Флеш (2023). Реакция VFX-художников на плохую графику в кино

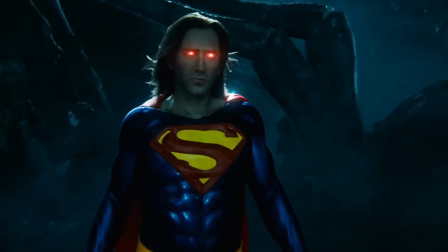985s
Кто это, Сэм? Это же... О, боже мой. Вау. Ник Кейдж? Но он полностью цифровой. Да. Типа его вообще для этого не снимали. Вау. Все полярно от экспрешены. Могли бы эти лица быть лучше? Наверное, если бы у них было больше времени, но у них не было больше времени. И честно говоря, я думаю, что они немного работают против себя, потому что на данный момент, например, когда мы только видим Ника Кейджа, мы думаем, это круто, это похоже на Ника Кейджа. Но потом камера вращается вокруг, и мы получаем полный вид и думаем, о, подождите, это же 3D-модель.
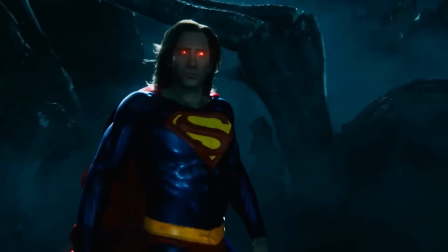1019s
Типа, если бы они оставили все как есть, то почти получилось бы. Да, она разваливается в тот момент, когда камера начинает вращаться вокруг него.
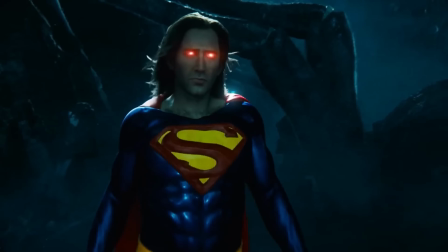1026s
Да, и как только глаза перестают светиться, до этого типа выглядит идеально, продано, а потом, о да, глаза из Зловещей долины. Да, свечение скрывает зловещие глаза. И то же самое с Крисом Ривзом.
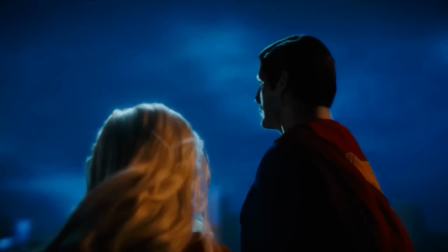1037s
Сначала все выглядит просто замечательно, а потом камера начинает крутиться вокруг них, и ты все понимаешь.
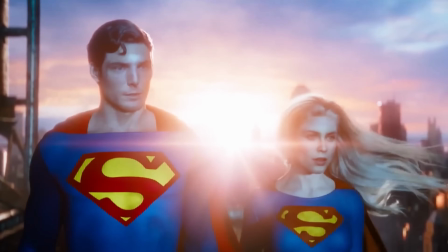1042s
Вот здесь выглядит как проекшн. Волосы отличные. Волосы в порядке, да. Это еще одна вещь, которую я заметил. Все 3D-модели людей, все волосы, это невероятно, но лица это то, что портит все впечатление.
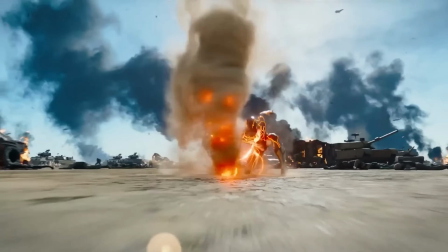1054s
Концептуально этот фильм делает столько классных вещей, и даже несмотря на все недостатки, я получил удовольствие от просмотра, я смеялся, я хорошо провел время, то есть лично я не ожидал ничего выдающегося.
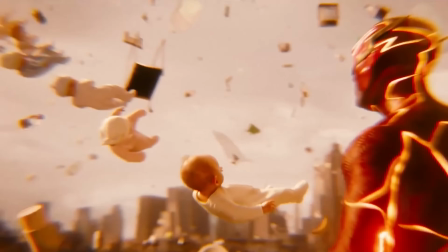1065s
Это пример работы над визуальными эффектами, которая страдает от треугольника ожиданий. Дешево, быстро и хорошо. Вы можете выбрать два варианта. То, что мы видим в визуальных эффектах здесь, это пример работы художников, у которых не хватает времени.
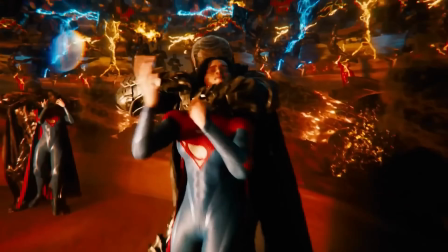1080s
Мы знаем, насколько развиты эти художники технически и что они могут. И когда мы видим плохие визуальные эффекты, как этот, я чувствую, что стандартный результат — обвинить художника.
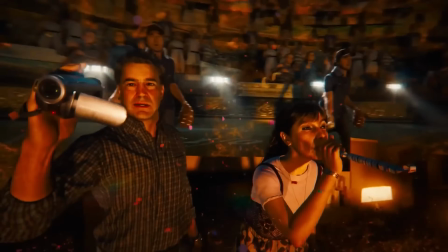1088s
И я бы сказал, что многие вещи в этом фильме великолепны. Дело в том, что все эти цифровые люди, когда вы пытаетесь воссоздать человека...
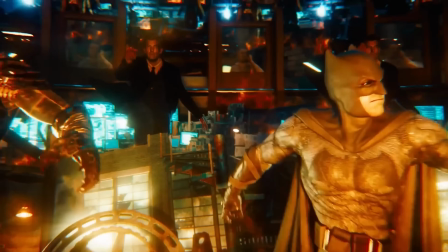1095s
Знаете, не каждый может это сделать. Это самое сложное, что можно сделать в визуальных эффектах.
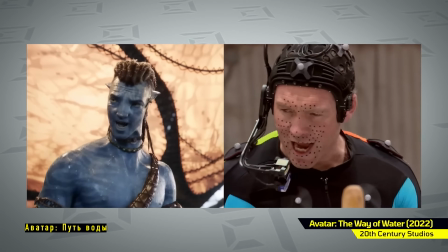1100s
И дело даже не в количестве времени, которое у вас есть, а в том, что многие из лучших технологий мы видели в «Аватаре», и они являются запатентованными.
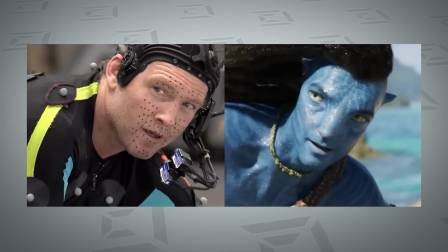1108s
Да, так что вы не можете просто нанять другую VFX-студию, чтобы повторить это. И когда вы готовитесь к этому, и я не столько о том, есть ли у вас бюджет или что-то в этом роде,
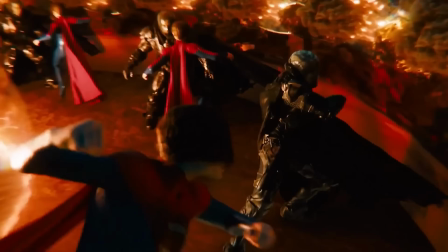1117s
сколько о том, работаете ли вы вообще с правильной командой для этой конкретной задачи. Знаете, мы высмеивали многие из этих кадров, и мне даже как-то неловко, потому что мы могли высмеивать то, над чем художник буквально работал 80 часов в неделю, чтобы сделать этот кадр, а мы просто высмеиваем его. Так что я чувствую себя неловко, но в то же время это не их вина, как ты и сказал. Мы просто чувствуем себя неловко, Ник, ладно, мы чувствуем себя неловко все время.
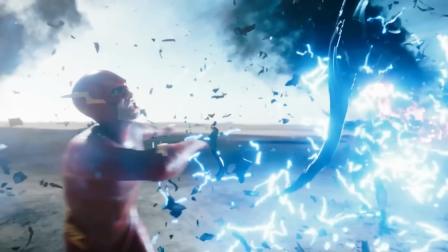1141s
Спасибо, что досмотрели до конца. Хотите больше, переходите на мой Boosty и поддержите меня там. YouTube запретил мне выкладывать ссылки в описании, так что можете перейти на главную моего канала и оттуда уже на Boosty.
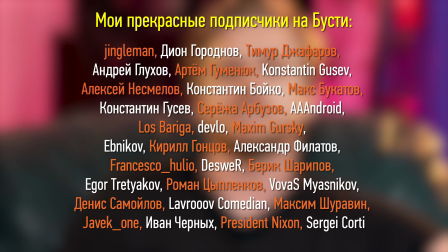1151s
Буду рад любой вашей поддержке. До скорого.
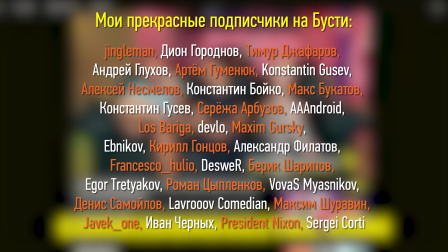Ты ни за что не поверишь, что сказал Сэм. Что-то плохое. Я останусь при своем.